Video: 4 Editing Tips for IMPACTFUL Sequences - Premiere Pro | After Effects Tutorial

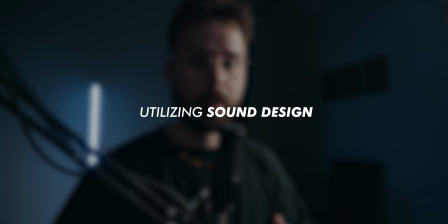8:16 Now, last but not least, we're gonna talk about utilizing sound design to bring the whole video together and make it feel complete. You've got the music, you've got the cuts, you've got the transitions, you've got the effects. Now you need to add the sound in to bring it all together. This can be whooshes, impacts, risers, crowd noise, ambient noises. I'm gonna show you how I implement sound design in my videos, as well as some tips that you can use to make it sound better.
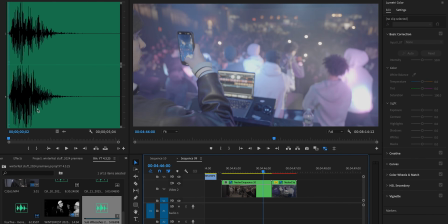8:39 So using the transition we just built, I'm gonna put a whoosh where the cut is, which is like just about right here.
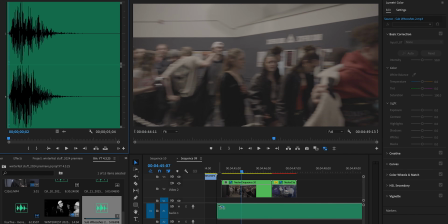8:46 So I'm gonna try and line up this with the transition.
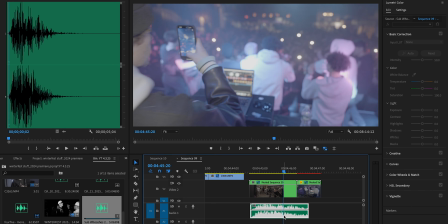8:48 And because we have this reversed right here, a cool trick that you can do with your audio is, say we want to cut right here and we want to reverse this.
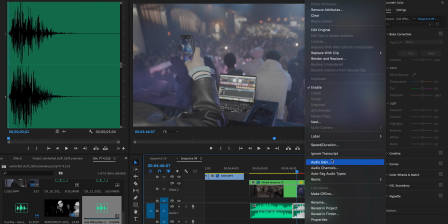8:55 I'm going to option click, which will just duplicate it, right click it, go to speed and duration, and we're going to reverse it.
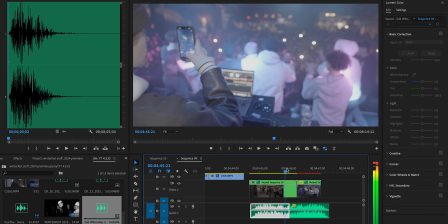9:01 So now we'll have a whoosh in, and you might hear some pops when you make these kind of cuts on audio. So just go to your effects, audio transitions, crossfade, and grab the constant power tool. Just make it nice and small. So you won't get that pop when you're cutting audio, especially if there's low end in the clip. So I'm going to build a really quick sequence for you guys with just the music and no sound effects. Then I'll show you guys the sequence afterwards with sound effects added in, so you can really see the difference that it makes.
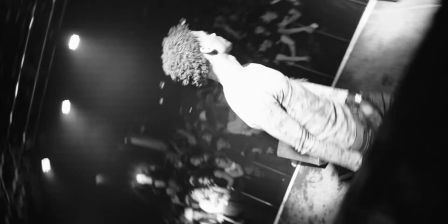9:27 My wrist on doom, my team won't lose, my bitch on my soon. This city is zoo, my big body cool, my wrist got some jewels.
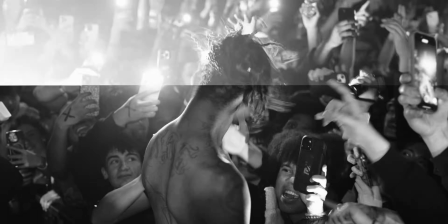9:34 Exotic my blunt, exotic my cup, exotic my bitch, exotic my exotic my crib, I got exotic drinks.
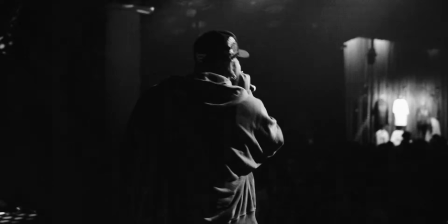9:39 My wrist on doom, my team won't lose, my bitch on my soon.
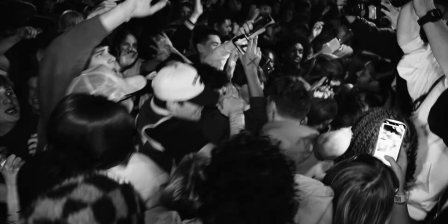9:46 This city is zoo, my big body cool, my wrist got some jewels.
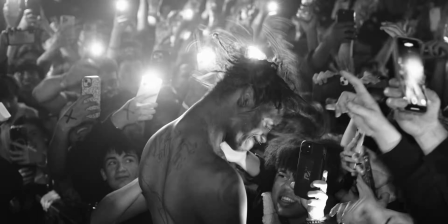9:49 Exotic my blunt, exotic my cup, exotic my bitch, exotic my crib, I got exotic drinks.
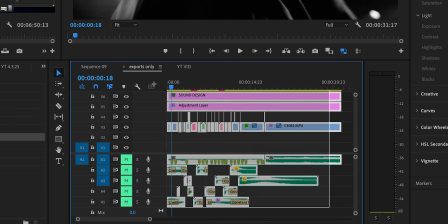9:55 So I've got everything muted here. This is the entire timeline with the sound design included.
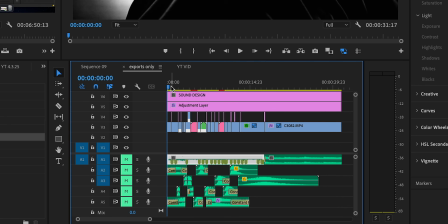10:00 And I just really quickly wanted to walk you guys through my thought process for it.
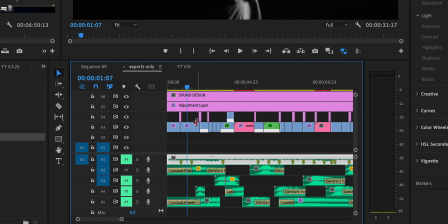10:04 So I used a crowd noise to start the video off to kind of set the stage, given that it's a performer.
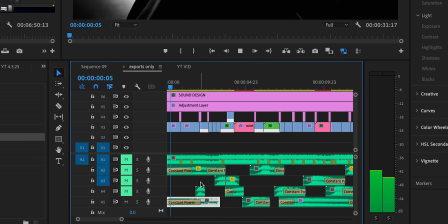10:10 And I also used a riser, which starts at the very beginning with a constant power, which is under audio transitions.
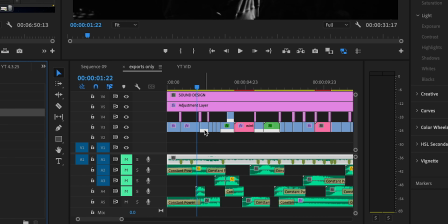10:16 I like it better than exponential fade. It's just a different way to fade in your audio. I feel like it's a lot smoother.
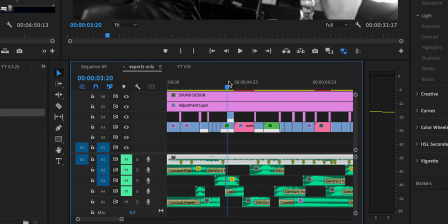10:22 And the riser goes all the way up until the beat drops right about here, where I have some other whooshes filling in that empty space.
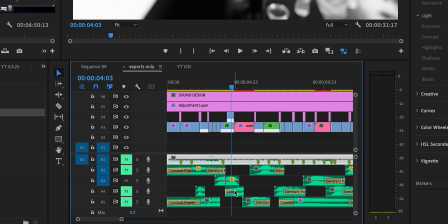10:28 You guys have already seen these whooshes before. We just went over how to do that forward and reverse. And then I used some other risers right here leading up to the camera.
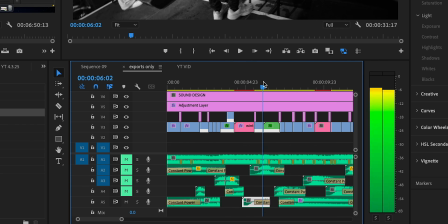10:36 We've got some whooshes going on here to transition there. And then I used some low end whooshes to transition right here.
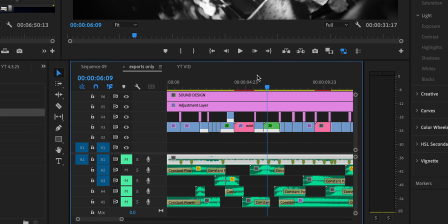10:42 It's super low, so if you don't have headphones on, you might not be able to hear it. I love that shot right there.
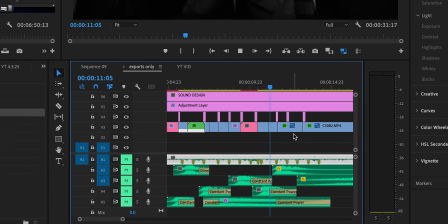10:47 Just love that transition. So as you can see, it's a lot of whooshes, a lot of risers. We've got some more crowd noise down here.
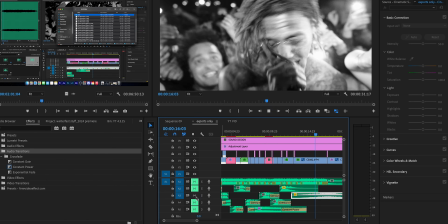10:54 And then I've just got a riser with an impact that happens at the very end here. All right, guys, well, that is today's video. I hope you learned something new today. To recap for you guys, we went over 4 editing tips today. First was cutting to the movement of a subject or action. Second was using a combination of clips to build up to an impactful moment or shot. Thirdly was using in-camera movement to transition your clips smoothly. And fourth, utilizing sound design to bring it all together. I hope this video helped you guys. If it did, let me know in the comments below. Like and subscribe if you want to see more from me. I really appreciate all your guys' support. I will see y'all in my next video. Peace.
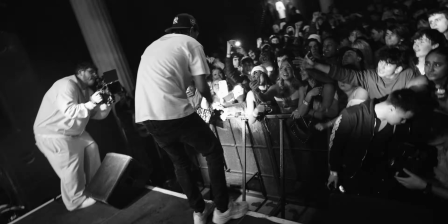11:32 My wrist on doom, my team won't lose, my bitch on my phone. This city is zoo, my big body cool, my wrist got some jewels.
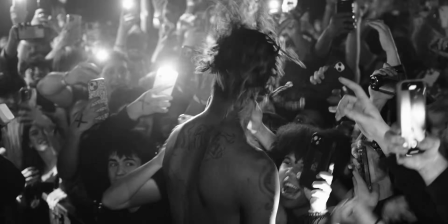11:39 Exotic my blunt, exotic my cup, exotic my bitch, exotic my crib, I got exotic drinks, exotic my bird.